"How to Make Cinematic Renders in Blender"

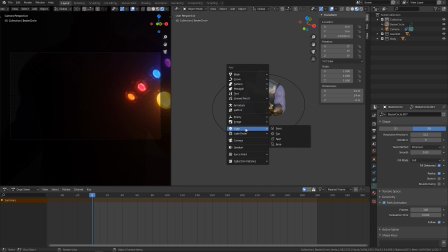So lighting in Blender is, I mean, it's really fast, especially when you use Eevee. I tend to stick mostly to area lights because they give you a sort of flat or flatter lighting plane that's very predictable.
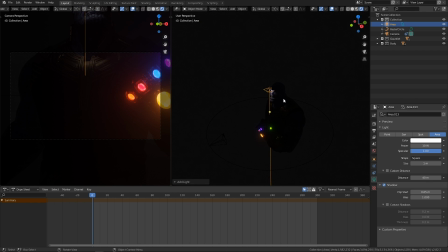I very rarely use anything but area lights. The lighting can be harsh or it can be soft and you can really easily control it. It just looks good. So just rotate this a little bit and then play around with these intensities.
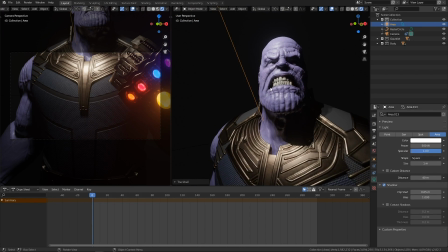See, okay. I mean, already there, it's a pretty cool lighting, I think.
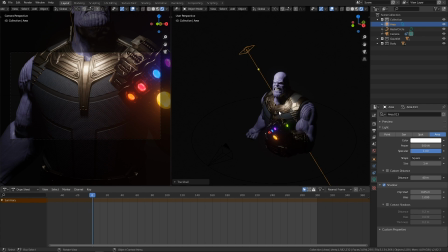But for this, I actually want to focus more on the infinity gauntlet, but we still need some general lighting in the scene.
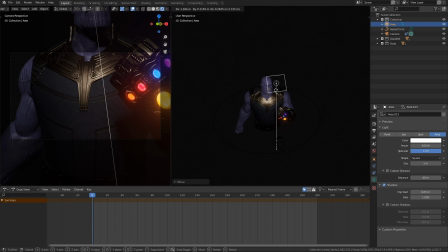So this is where you kind of have to start thinking about what do you want for your scene. And for this one, you kind of have, I guess you have to light every scene, you kind of have to light with intention. It's not just about throwing in lights there and see what actually works. So for this, our focus will be on the gauntlet.
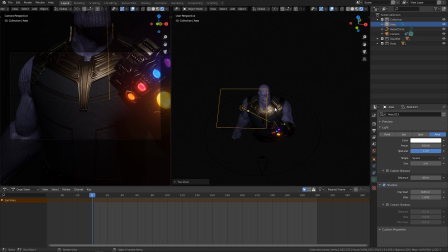Yeah, when it comes to lighting, you really can't just light a scene. What kind of lighting you use is entirely dependent on what you do. When you're lighting a scene like this, well, any scene, you have to start with what do you want it to feel like. And in this case, we want it to feel like cool and mysterious.
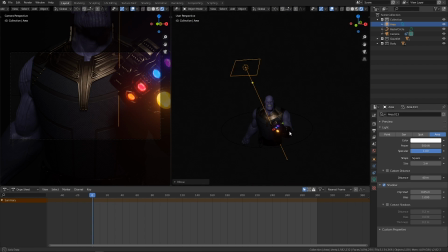Yeah. Which means that, then we need stuff to be in darkness. If you want something to be mysterious, well, you can't show everything because then there is no mystery. So then you'll have a third in shadow or something like that,
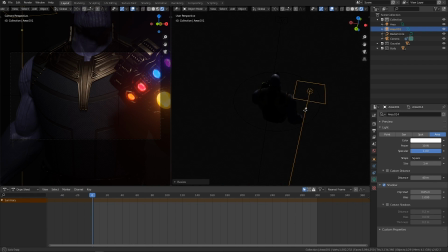but keep the emotional quality in mind when you are lighting. Yeah, so that's why the first light here that we put in front, which is kind of hard to see now because it's the dark background, this is going to be our key light. Unlike a traditional key light, which would, maybe look,
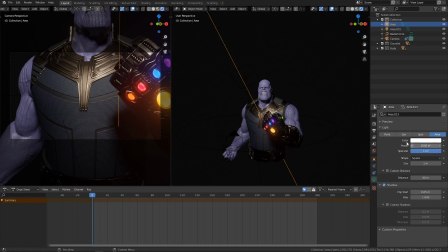something like this, or maybe even like this, that illuminates kind of the entire scene,
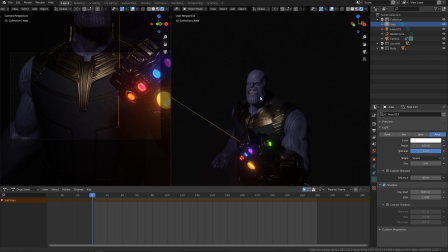we're kind of trying to keep it a little subdued because Thanos himself is like the secondary element. The main focus is going to be the gauntlet, right? So we're trying to create this gradient of light down to the gauntlet. That's why he's not super illuminated.
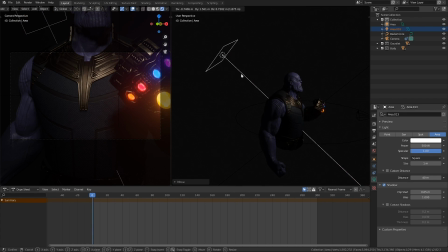Another thing that we can do is add something like a rim light back here over the shoulder. Rim lights tend to be really effective at showing you sort of the contour of whatever you're trying to light.
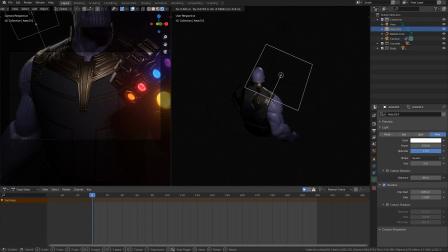I know it's like a bit of a meme that every CG artist uses rim lights for absolutely everything, but there is something to it. It's not just that you do it because it's lazy. You do it because it's effective. It separates out the forms from the background, and it makes it really easy to read what's going on. So let's take this.
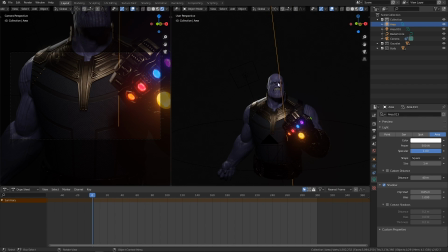And so these are going to be like the main lights for I guess Thanos, just to outline his shape.
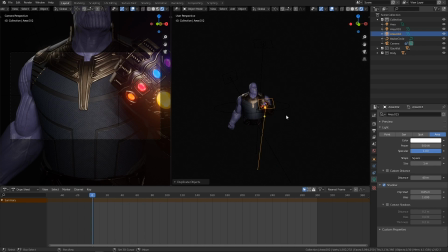And then I want to take this one light, I'll just duplicate it. And I want to shine this. I want it to be lower intensity but closer. And then I'll shine it directly at the gauntlet.
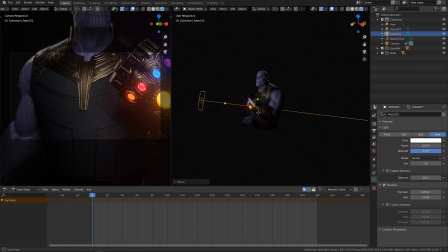That way we sort of have this direct light that illuminates the main focus of this scene. I love the way of rotating the lights like this when you're like rotating based on screen based. Yeah, if you hit R, it like sort of rotates around this axis, which I guess is hard to explain.
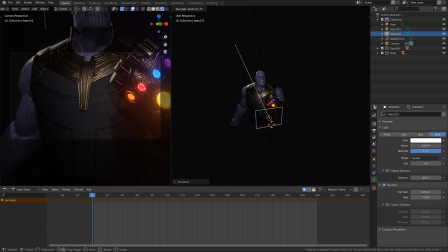If you hit R twice, you can sort of do it based on where your cursor is moving. It takes some getting used to, but I think once you got it down, it's really efficient, especially for lighting. Okay, so now we have some basic lighting with 3 lights. We kind of have 2 key lights, one here, which is our main key light into the gauntlet,
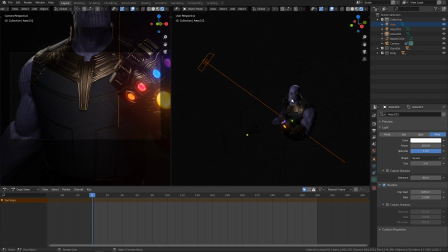and a sort of secondary key light that illuminates the top of the gauntlet and Thanos and gives us this cool gradient across the metal and across the chest, as well as the rim light just in the back, just to illuminate this a little bit. Now these aren't colored lights at all, these are just white lights.